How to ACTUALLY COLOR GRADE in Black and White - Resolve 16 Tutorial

The great part about black and white color grading is that it's so easy. All you have to do is drop the saturation and not worry about the colors. Or maybe there's more to it. Hey guys, Nathan here. Now I'm gonna be honest. Growing up, I always thought modern black and white movies were a bit of a cop-out because I knew about Clerks and how they had a very small budget,
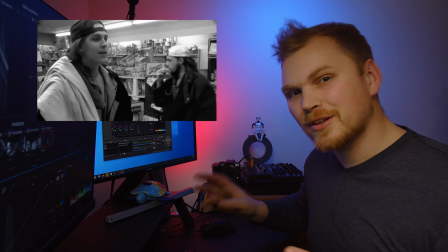so they went black and white because they weren't able to fix their white balance because they just shot on a bunch of different lights using different color temperatures and tints. And I thought that was the case for all other modern movies shot in black and white. Turns out I was dead wrong. And in addition to there being a bunch of reasons you may want to shoot in black and white, there's also a bunch of different ways you can do it in post. But before we get into that, don't forget to hit like and get subscribed to this channel for lots more content like this.
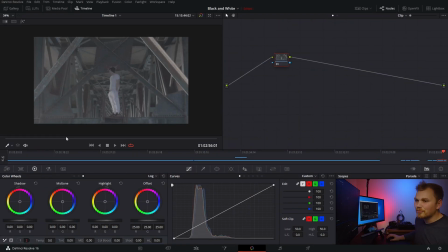Anyway, let's get into it. So here we are in Resolve, and I just have a clip from the music video Misery by the artist Problematic, directed by Ryan McCarville. And I helped produce that and colored it. And this was shot on a Panasonic GH5. So to get out of Vlog and into Rec 709, for the sake of this tutorial,
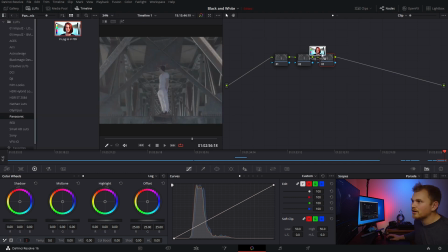I'm just gonna go in and grab the Panasonic Vlog to 709, toss that on at the end there.
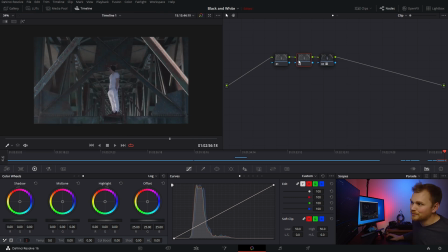Now we have a nice Rec 709 color space, which is just a great place to kind of start from. So now how do we get a grayscale image? Well, if we think about it simply, we have YRGB, and what we want to do is just get rid of the RGB and be left with the Y, right?
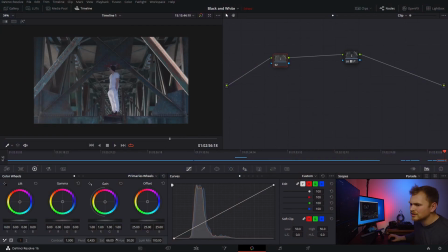Well, typically when I want to increase colors, I'll boost the saturation, so what if I take it down? Well, it works, and this is a perfectly valid way of getting a grayscale image. It just has some limitations that I'll get into later. So bing, bang, boom, you're done, right?
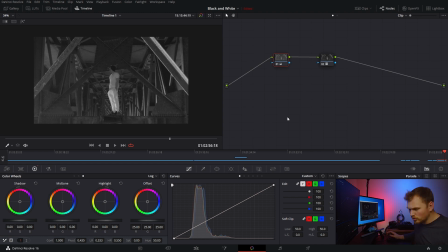Well, no, there's a lot more that you can do. You can still do elements of exposure control. Like for example, let's bring down our shadows. Let's really bring up our highlights to make him stand out from the background there. Let's actually go into our lift, bring it down a little bit, make everything a little bit darker.
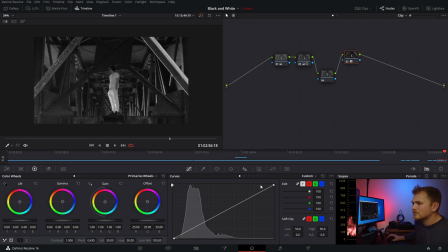And then maybe we can go in and kind of click editable splines, soft clip, the higher end. And you can also experiment with different blending modes. So there's lots of different ways that you can get different looks out of just a black and white grade. But it doesn't stop there. You can actually use color in black and white to achieve a different look.
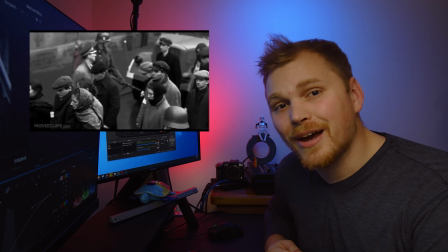And I'm not talking about the Schindler's List effect where you have one color that kind of pops out.
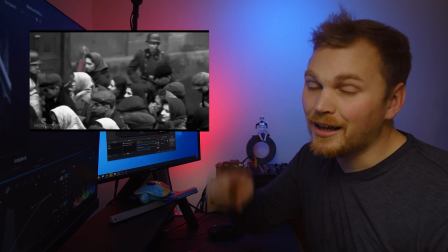But if you want to learn how to do that, tutorial up here. But I'm actually talking about having black and white as your output and using a different RGB input to get a different look.
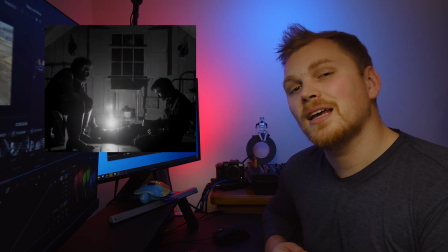For example, let's look at the movie The Lighthouse. It's a period piece set in the late 1800s, and they really wanted to recreate the film looks of the time. Now, film back then was orthochromatic, which is a fancy way of saying it doesn't see the color red. But the thing is, no one makes orthochromatic film anymore. So to replicate this effect, they decided to use opposite of red, cyan, as glass filters that go over the lens. So how can we replicate something like that in post in Resolve?
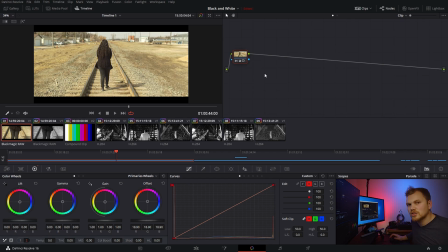So going over to a new shot, this first node is to just kind of get the exposure under control a little bit. So we're gonna add a new node and we're gonna add in that nice cyan color. Okay, great. Now we'll take in the next node and let's bring the saturation all the way down.
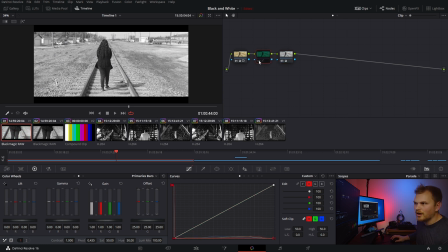Now let's see if we see a change. Turn it off, turn it on again, no change. But the curves is also governed by the luminance mix. So let's take the luminance mix all the way down. Okay, we see a change in the sense that it gets darker, but that's all we're really seeing.
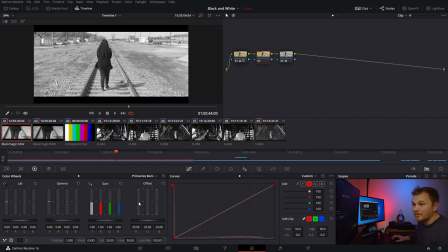So if we reset the node grade, we can, let's say, try it in the offset bars.
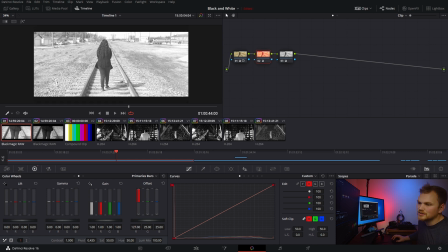So if you didn't know, the offset sliders are not impacted by the luminance mix, but again, all we're getting is just a little bit darker.
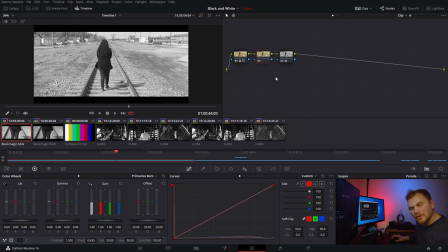I think we can get a different look. And the way we're gonna do that is by going into the RGB mixer.